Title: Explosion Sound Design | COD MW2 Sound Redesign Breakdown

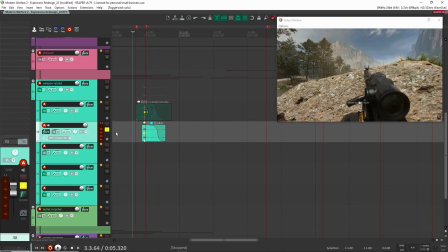(8:12)
And then here, it's just a kind of a body kit for the body of the sound.
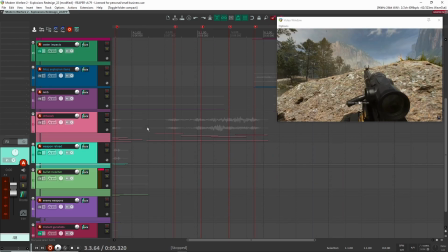(8:17)
Right, and that's it. So pretty simple. It's not really a feature or anything like that.
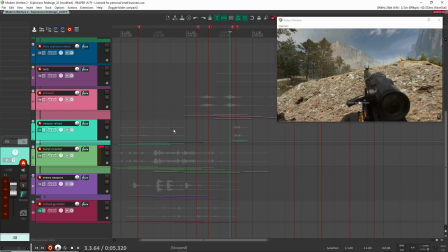(8:21)
So I wanted to keep it kind of lower key, nothing that would really stand out on its own.
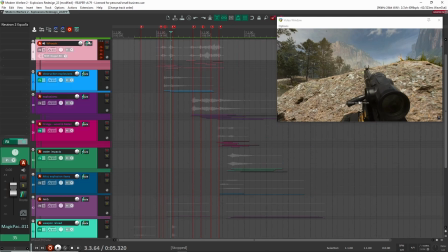(8:27)
All right, once I had that, then it was a matter of doing the rockets, the explosion sound.
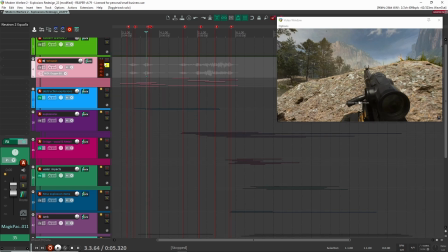(8:32)
So there's kind of 2 parts to that. One is I had the whooshes for the explosion sounds, like right before they hit, and then I had obviously the explosion sounds here.
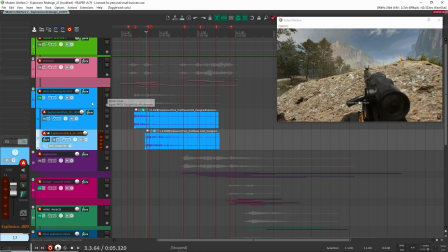(8:39)
So here I had 2. I kind of split them up into 2 different categories. One is the first 2 explosions that happen when the character is still hiding behind the rocks.
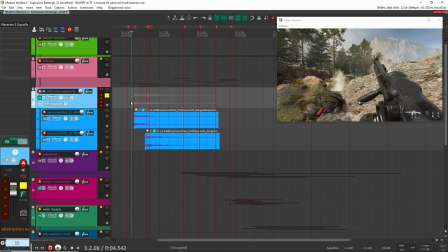(8:48)
So you still get that abstraction from the rock. So the explosions should still sound kind of distant and muffled, and not as clear as when he's peeking over the rock and actually looking at everything. So with these, I wanted them to feel a little bit bassier, a little bit darker. So let's have a listen here.
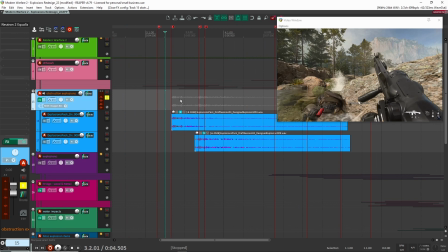(9:08)
Right, so these are explosion sounds that I'm currently creating in my explosion sound pack. It's not out yet, but it'll be coming out probably in the next couple of weeks or months, if it's not out already by the time I post this video.
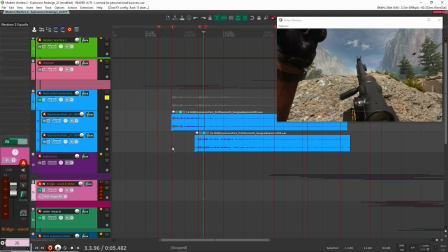(9:18)
But yeah, so I basically dragged and dropped sounds that I had already designed in here, and then I just added some light EQ.
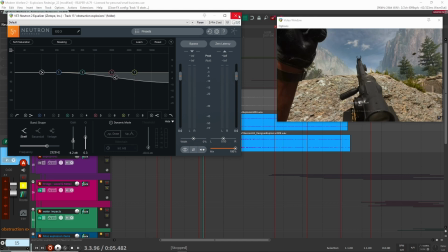(9:24)
Again, here, the same trick here, just putting a low shelf to make it feel a bit more distant. So without it sounds like this.
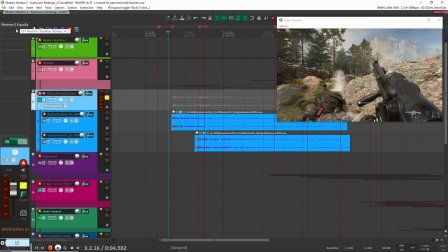(9:32)
Sounds okay, but again, you're not getting that feel of obstruction like you're behind a rock, but with it, it's just some light detail here.
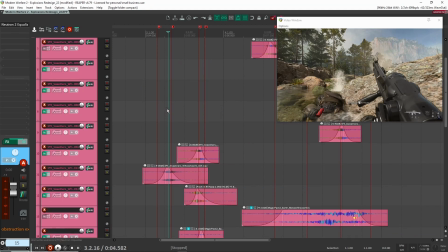(9:40)
And now with these, I really wanted to make sure that I included kind of the whiz by of the rockets right as they were falling.
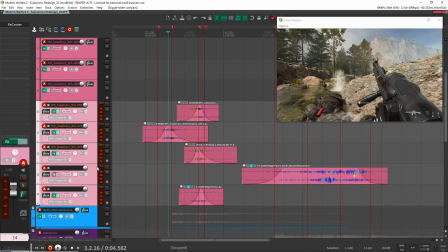(9:47)
And that's what these sounds here are. And all of these are basically just whooshes. So yeah, let's have a listen to these guys here.
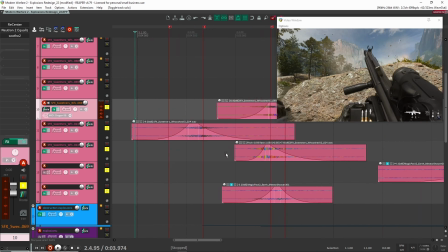(9:56)
Right, so these are just whooshes that I designed. If you want to see a video about how to make these, they're pretty simple, but I'll make sure to keep a link up above.
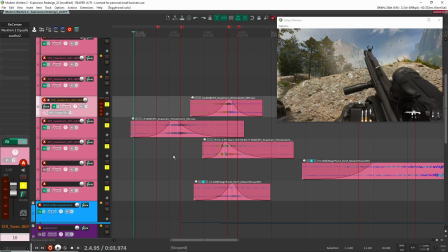(10:03)
I think I made a video about it, so there should be something up there that I'm going to link up.
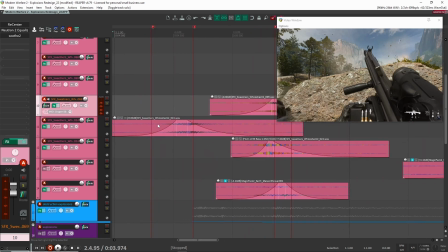(10:06)
And yeah, so this is, just grab some of these whooshes, put it in here, and make sure that they were kind of short so that they kind of felt like they were really whizzing by really quickly. And then I just layered them up, especially for this one here, the second one, just to make it feel a bit fuller and very different.
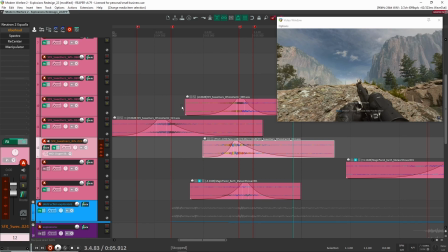(10:21)
So all of these are very different. So as you can see here, like I'm using different sounds sources. This one is the same here, this one and this one.
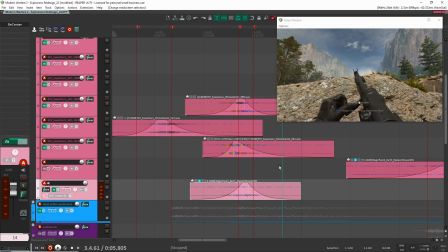(10:27)
But then I'm adding other layers to make sure that they are not the same, right? So I don't ever want it to sound the same and feel the same.
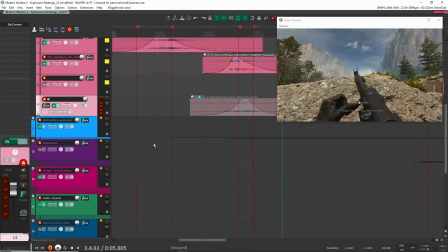(10:33)
So that's what I'm doing here for this section. And now with the explosions, this is what you have here.
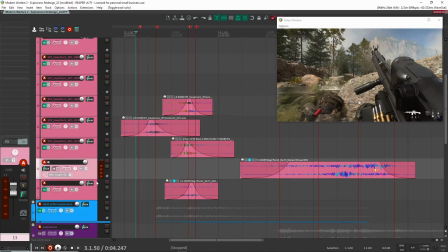(10:40)
And again, here you'll notice I have some processing, and it's probably going to be some very similar thing here. Recenter is going to be to position them or to keep it really centered, because some of them were like really, really wide.
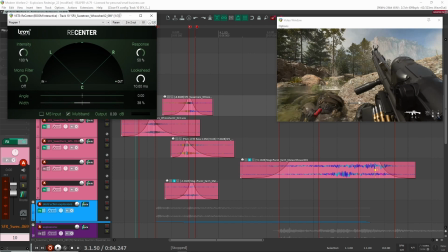(10:50)
So if I look at this one, here I just did the width. So if I take this off for this one,
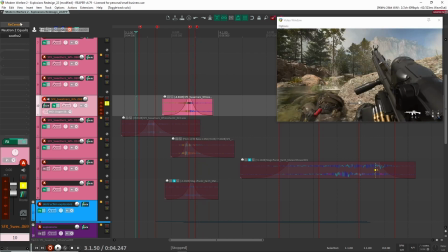(10:56)
like it sounds like very, very wide in the stereo field, and it just doesn't make sense for this because it needs to be very, very direct in the stereo field. So that's what this is doing here. Right, and then after that, again, same kind of technique here. I'm either cutting out some of the lows or some of the highs based on the sound source, and then here just taking out some of the resonant frequencies.
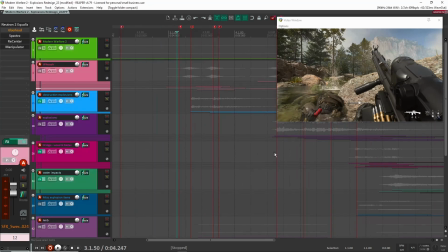(11:13)
And I'm doing the same thing for all of these. All right, so let's move on now to the other explosion sounds.
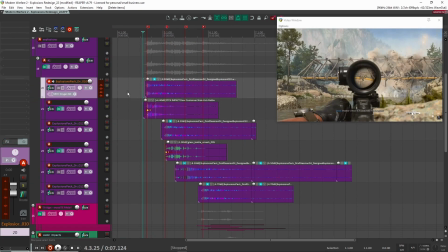(11:18)
All right, so these explosions are for when he actually peaks over. So these I want to be a little bit brighter and have a different feel than the other ones. So let's have a listen to these here in context.
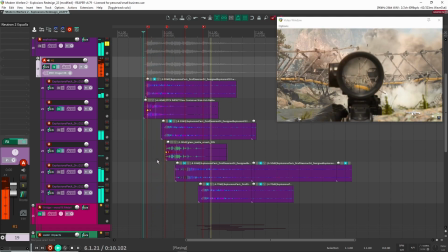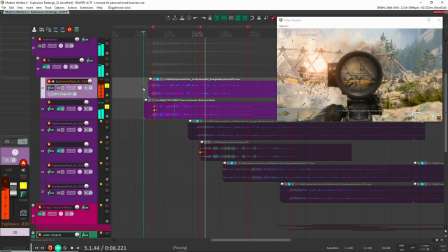(11:34)
All right, so let's go with this first one here. All right, so there's two things happening for this first explosion sound here.
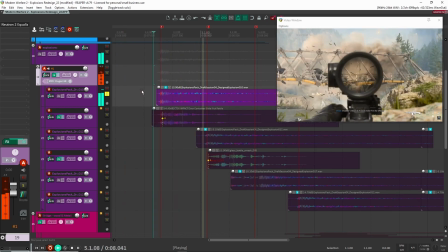(11:42)
Is I have my regular explosion design sound here. Right here, I just dragged and dropped it in.
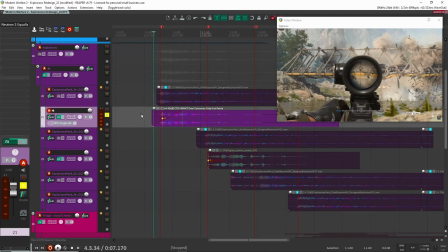(11:48)
There's no processing or anything. And then I wanted to have some sort of metal rattling or like it's hitting, it's not just the bridge, but it's also like the vehicle. So you want to have some sort of like shaking metallic sound or something like that. So I have this sound here that I found in my library.
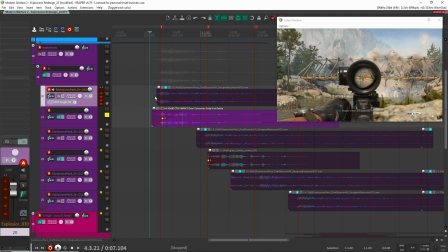(12:04)
Right, so it's just like this door container rattling sound, and that worked perfect together here. So that it feels like you're hitting this metallic thing and it's kind of breaking. All right, so with that, let's go to our next sound here.
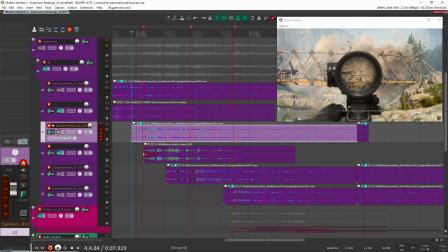(12:19)
Right, so this sound is, I had a similar idea here where basically I have my explosion sound and then I wanted to have a different texture.
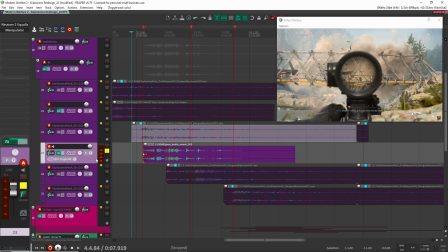(12:26)
So instead of having, again, like a rattling sound, I want to have more like glass shattering or breaking from the vehicle again. So that's what I did here. And this is just a bottle smash that I had.
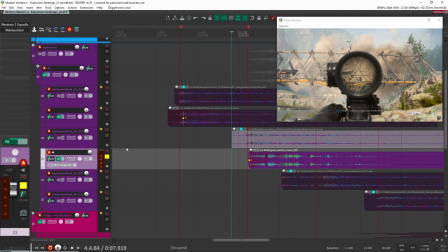(12:36)
And as you can see here, one of the kind of techniques, if you will, that I used, and I did the same thing up here for this first explosion, is for the textured sound,
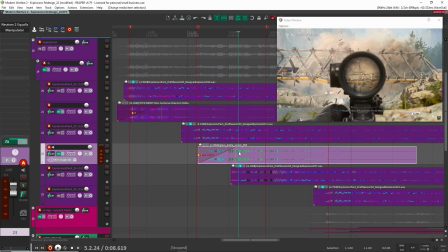(12:45)
so for the metal rattle and here for the glass smash, I cut out, or I did a fade in because I really want the impact and the explosion sound, especially the transient, to really pop through, like it, so that it feels a lot more dangerous and explosive. And after that, I have the texture kind of coming in. So that's what I'm doing here. All right, and then for this glass sound here, just some light processing.
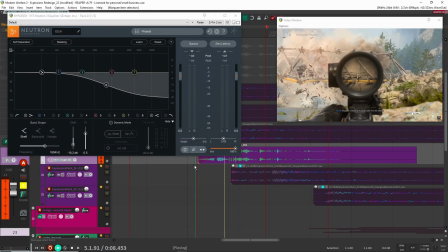(13:04)
So if we look here, without anything, sounds like this. All right, very bright, like really close to you. Again, same kind of idea here. Putting a high shelf to make it feel distant. And then manipulator here,
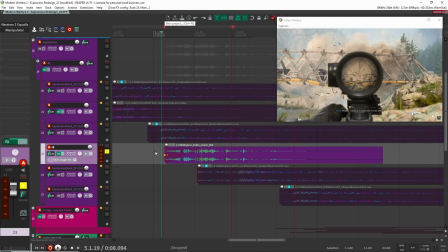(13:16)
this is just the pitch shifter I like to use, and I just brought it the format down so it's a bit lower. All right, let's go to our next one here.
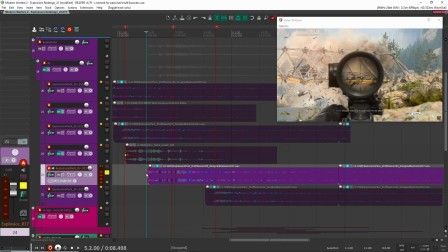(13:28)
So again, for my explosion pack, and this one actually was a wooden explosion sound. So I actually had some wood samples in here that I layered together and some like explosion tails and explosion sounds. So when I put it all together and designed it, it sounded like this.
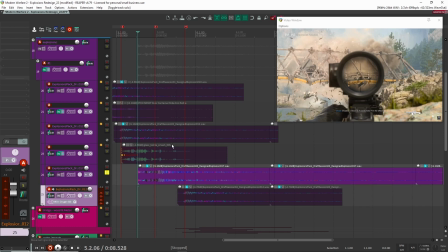(13:45)
So that one was nice because I could kind of just put it in and it kind of matched what I had going on here. Especially with the bridge, because this explosion is where the bridge started to like really break.
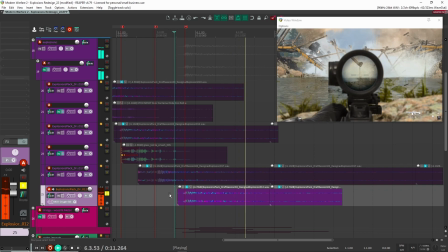(13:54)
Right, after that we have here. And this is just like a regular explosion sound like the other one.
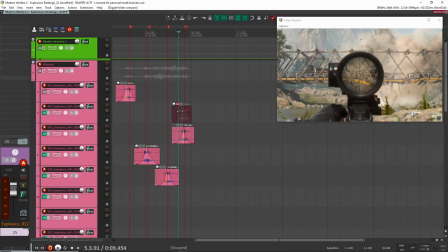(14:00)
Right, and with that, now we had our other whoosh sounds here that I wanted to have.
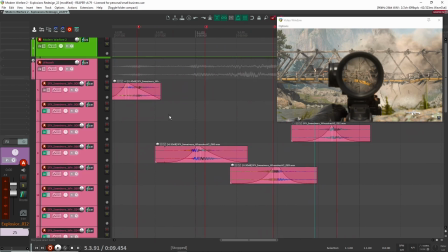(14:04)
So there's a few things here that are different. Most of these are like what you would expect here.
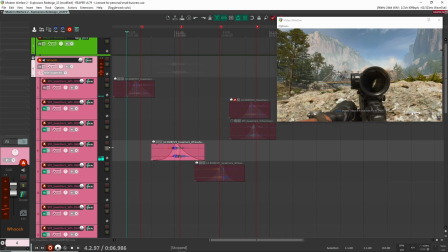(14:09)
So I just have some like whooshes like that. I got some other one here. And another one here.
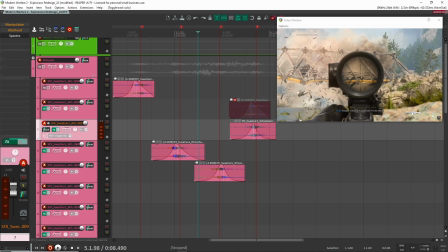(14:21)
Right, so they're all kind of similar here. They kind of have the similar sound. Again, same technique here.
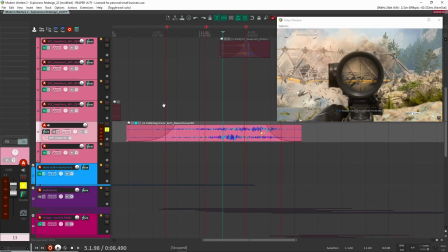(14:26)
Make sure to use different samples so they're all different. And then this one here is cool. If you want to see how I made this, I actually made a whole video about like creating these like meteor showers sounds.
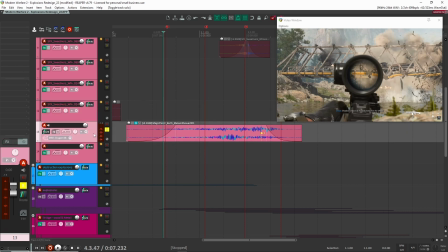(14:34)
So I'll make sure to link it above in the cards. But this is a sound that really helped to kind of have the whooshes and just add different sound and texture to it. Right, so it's definitely a heavier like whooshing sound, and you still have these other like whooshes and things flying by.
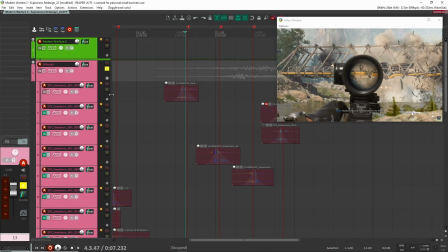(14:50)
So with that and all of these together now,
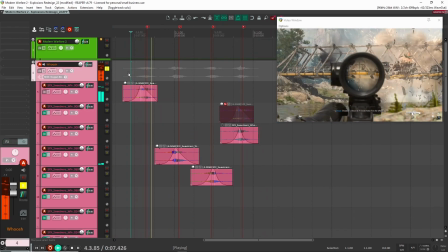(14:56)
right? So if I didn't have that, you get only the whooshes. Sounds like this. And it's okay.
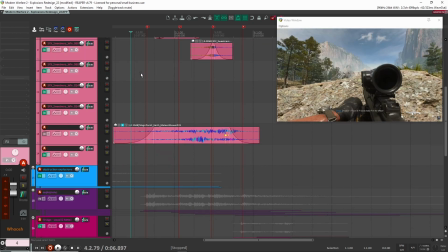(15:03)
It sounds fine, but you're really missing kind of this other texture, other sound, and this kind of like the danger.
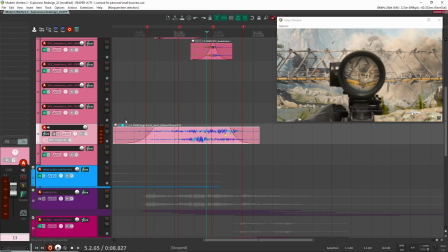(15:09)
I guess this adds kind of a danger element because it's just a lot lower. So yeah, I found like this was like a really key layer in this design here.
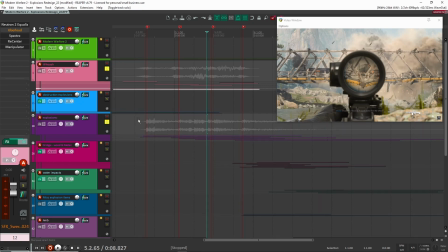(15:17)
So now all together with the explosions here, let's have a listen.
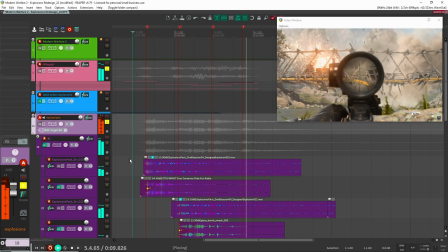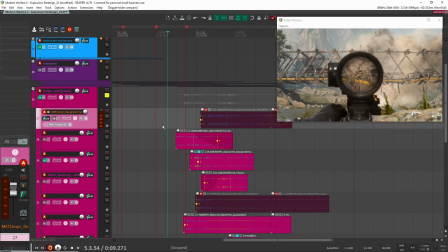(15:28)
All right, let's go on to some other detailed sounds here that I had. These are, so this is kind of some additional wood and metallic sounds that I wanted to add for the bridge,
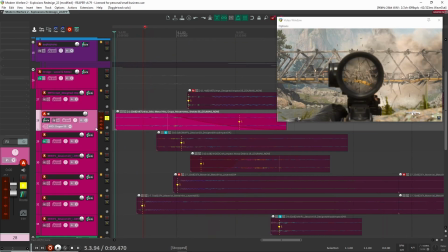(15:39)
especially when it was breaking here. So this I found from one of my library. I think it's just a metallic kind of shake sound, metal drop sound. So I probably dropped some stuff on the ground and I recorded it, and that's what I got
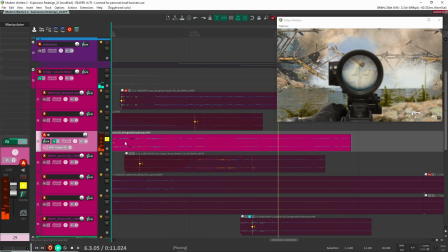(15:51)
here. Here I have a wood impact sound from my melee weapons pack.
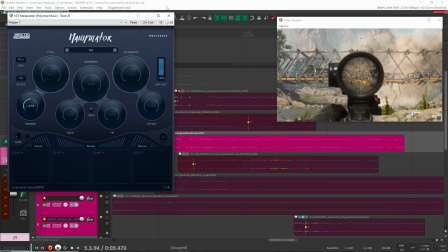(15:57)
So that's what is here, and then I just brought it down. So this is just straight up wood.
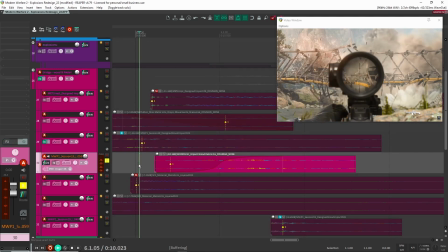(16:03)
It's just pitched down, so it has a weightier sound to it. And again, more wood sound here.
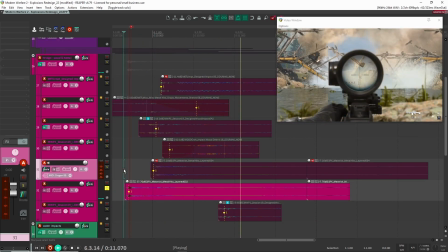(16:12)
And here I got some more here. And this is a metal hit. And then last one here.
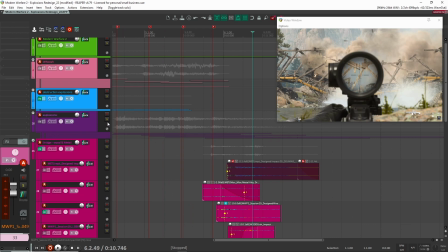(16:19)
Right, so these you probably don't really hear in the actual design.